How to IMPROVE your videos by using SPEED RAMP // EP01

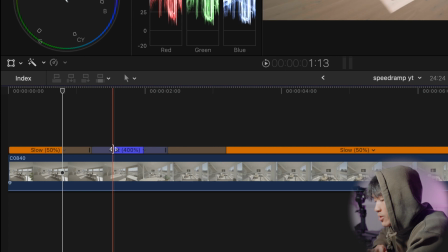249s
And then by the end of the gray bar, it will be 400.
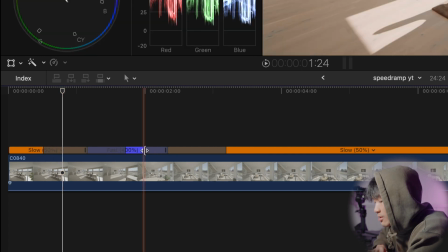255s
So if I drag these and stretch them out, also this, it made sense, right?
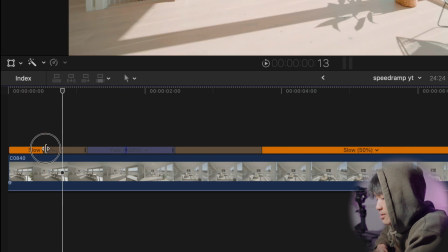264s
Yeah, whatever. All right. So if you drag these, it will basically be even smoother.
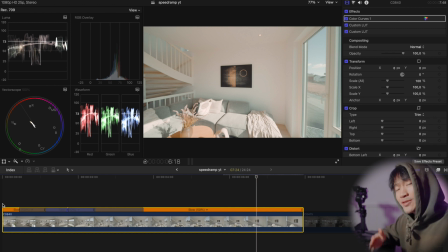277s
You see? Even smoother. So now you know how to do a speed ramp properly in Final Cut Pro. All right, so let's take this to a next level. Let's try another clip, right? Taking it to the next step.
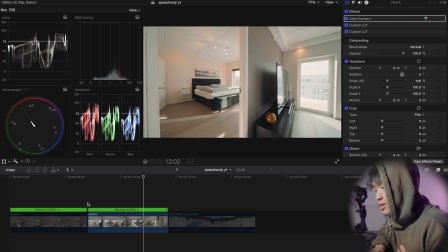293s
Now, timing is really important. timing. You want to time right where the speed ramp is gonna be, or else you're just going to look weird.
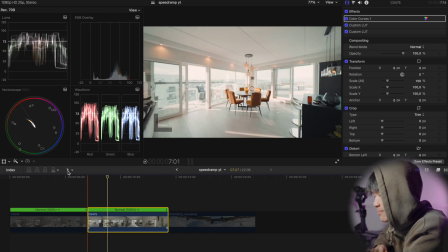306s
So let's time the speed ramp for this shot right here, and I'll talk you through what I think.
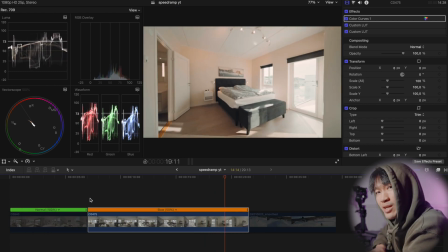312s
Sometimes this might be too slow, so what I do is that
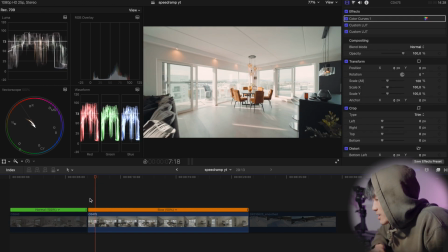319s
I let the viewer watch the first couple of seconds just to get established of where we're at.
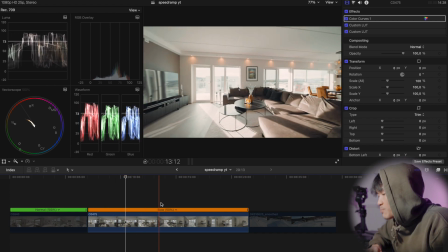328s
And then from here, I can kind of speed up and then slowing it down.
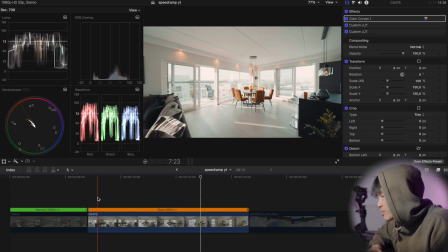337s
You know what I mean? So let me show you guys. About here.
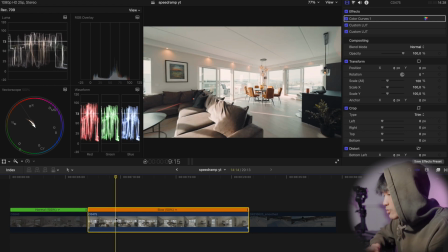344s
So Shift B, shortcut for speed ramp. This is my first marker.
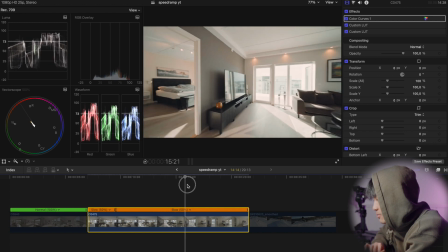350s
And then where do I want it to end? Right before I enter the door frame,
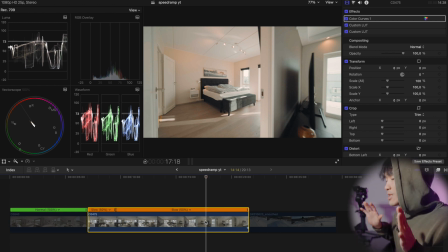357s
because I want it to ease into the door frame and into the room instead of fast through the room and then easing out.
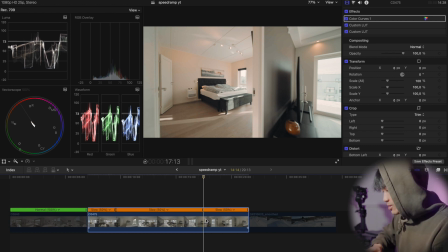367s
So about here, end marker, Shift B. Now passing this up to,
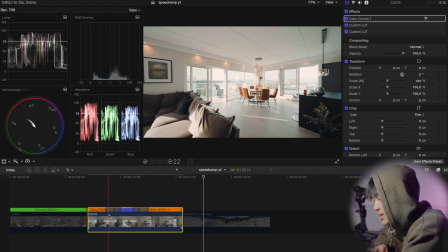376s
let's try two. So Final Cut Pro has already made up where these gray bars is gonna be.
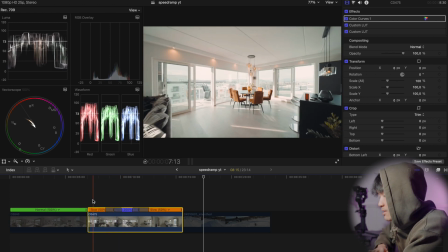381s
I'm gonna take a look and see how that turns out.
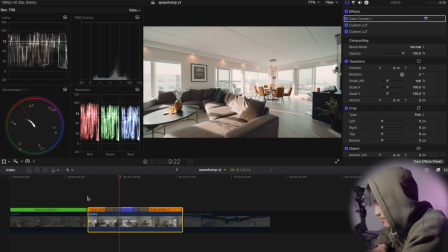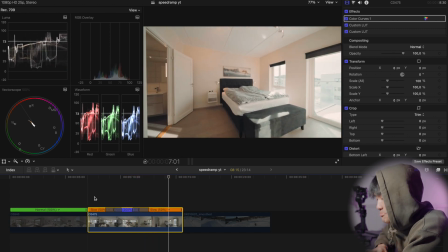392s
Yeah, it works.
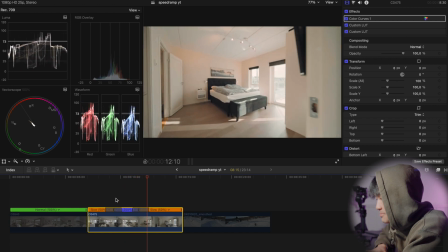So what you also want to do is that you want to try out different speed and also drag these gray bars here.
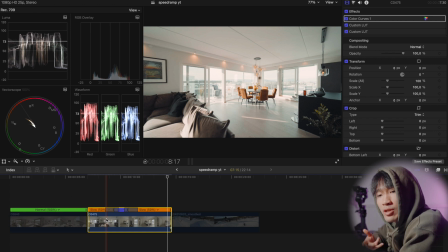407s
Depending on what music you use or the soundtrack you want to match. Okay, let's just try 4x.
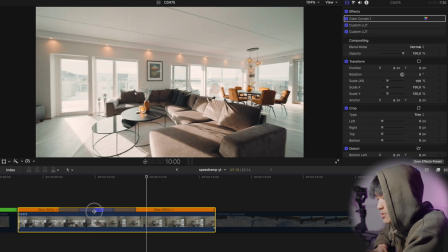414s
And then if I want to smooth it out, I'll drag this bar.
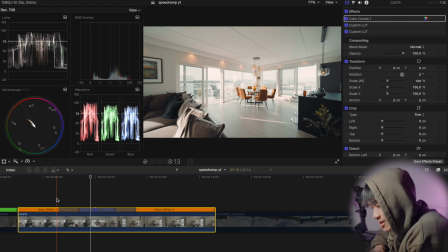417s
So if you're really watching carefully, it can get a bit choppy at the start of the speed ramp and at the end. It can get a bit choppy, so what you can do to take it to the next level is that you add a motion blur.
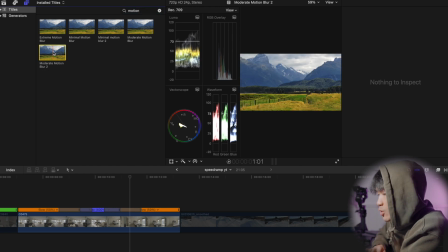440s
So I'm gonna use this motion blur from Ryan Angle.
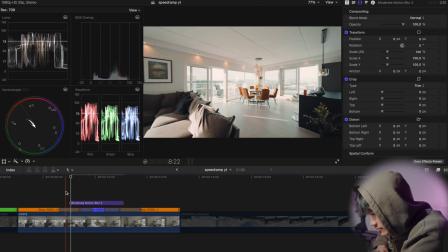446s
Add on top and then drag.
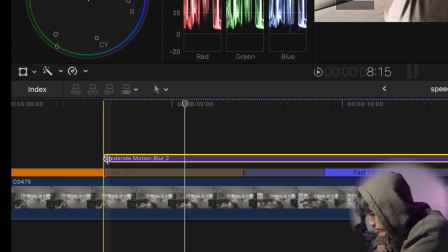452s
So I want the start of the motion blur to be a little bit
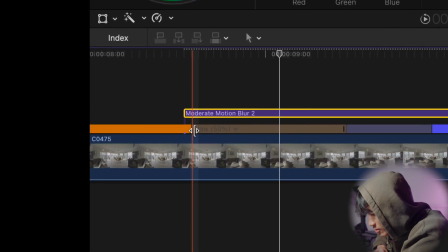458s
before this gray bar starts, and then drag
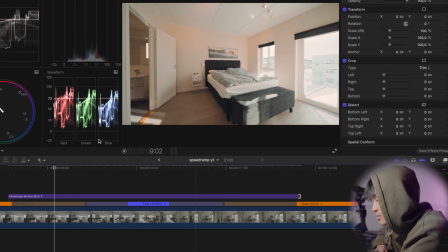465s
so it goes further than the gray bars. Now, gonna layer render.
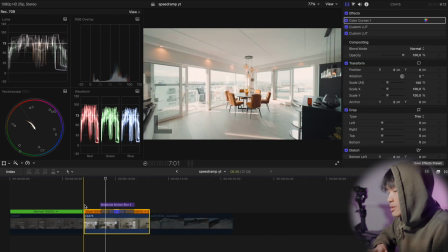471s
Let's watch the clip.
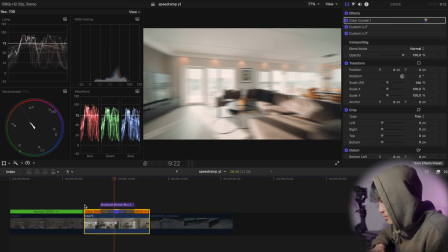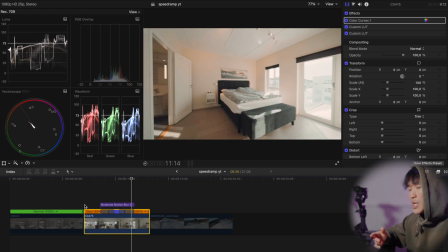478s
Woo-hoo-hoo! Much smoother, as you can see.
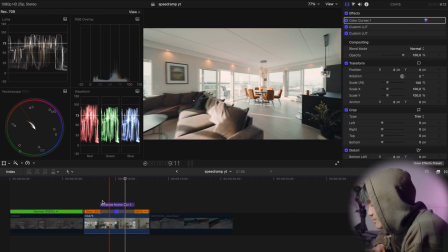484s
This is with the motion blur.
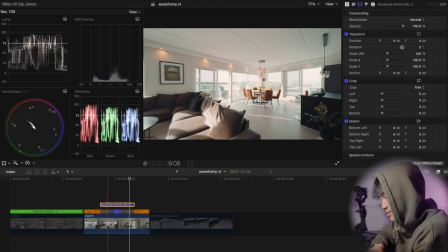489s
And this is without. You see the difference? It's in the details, bruh.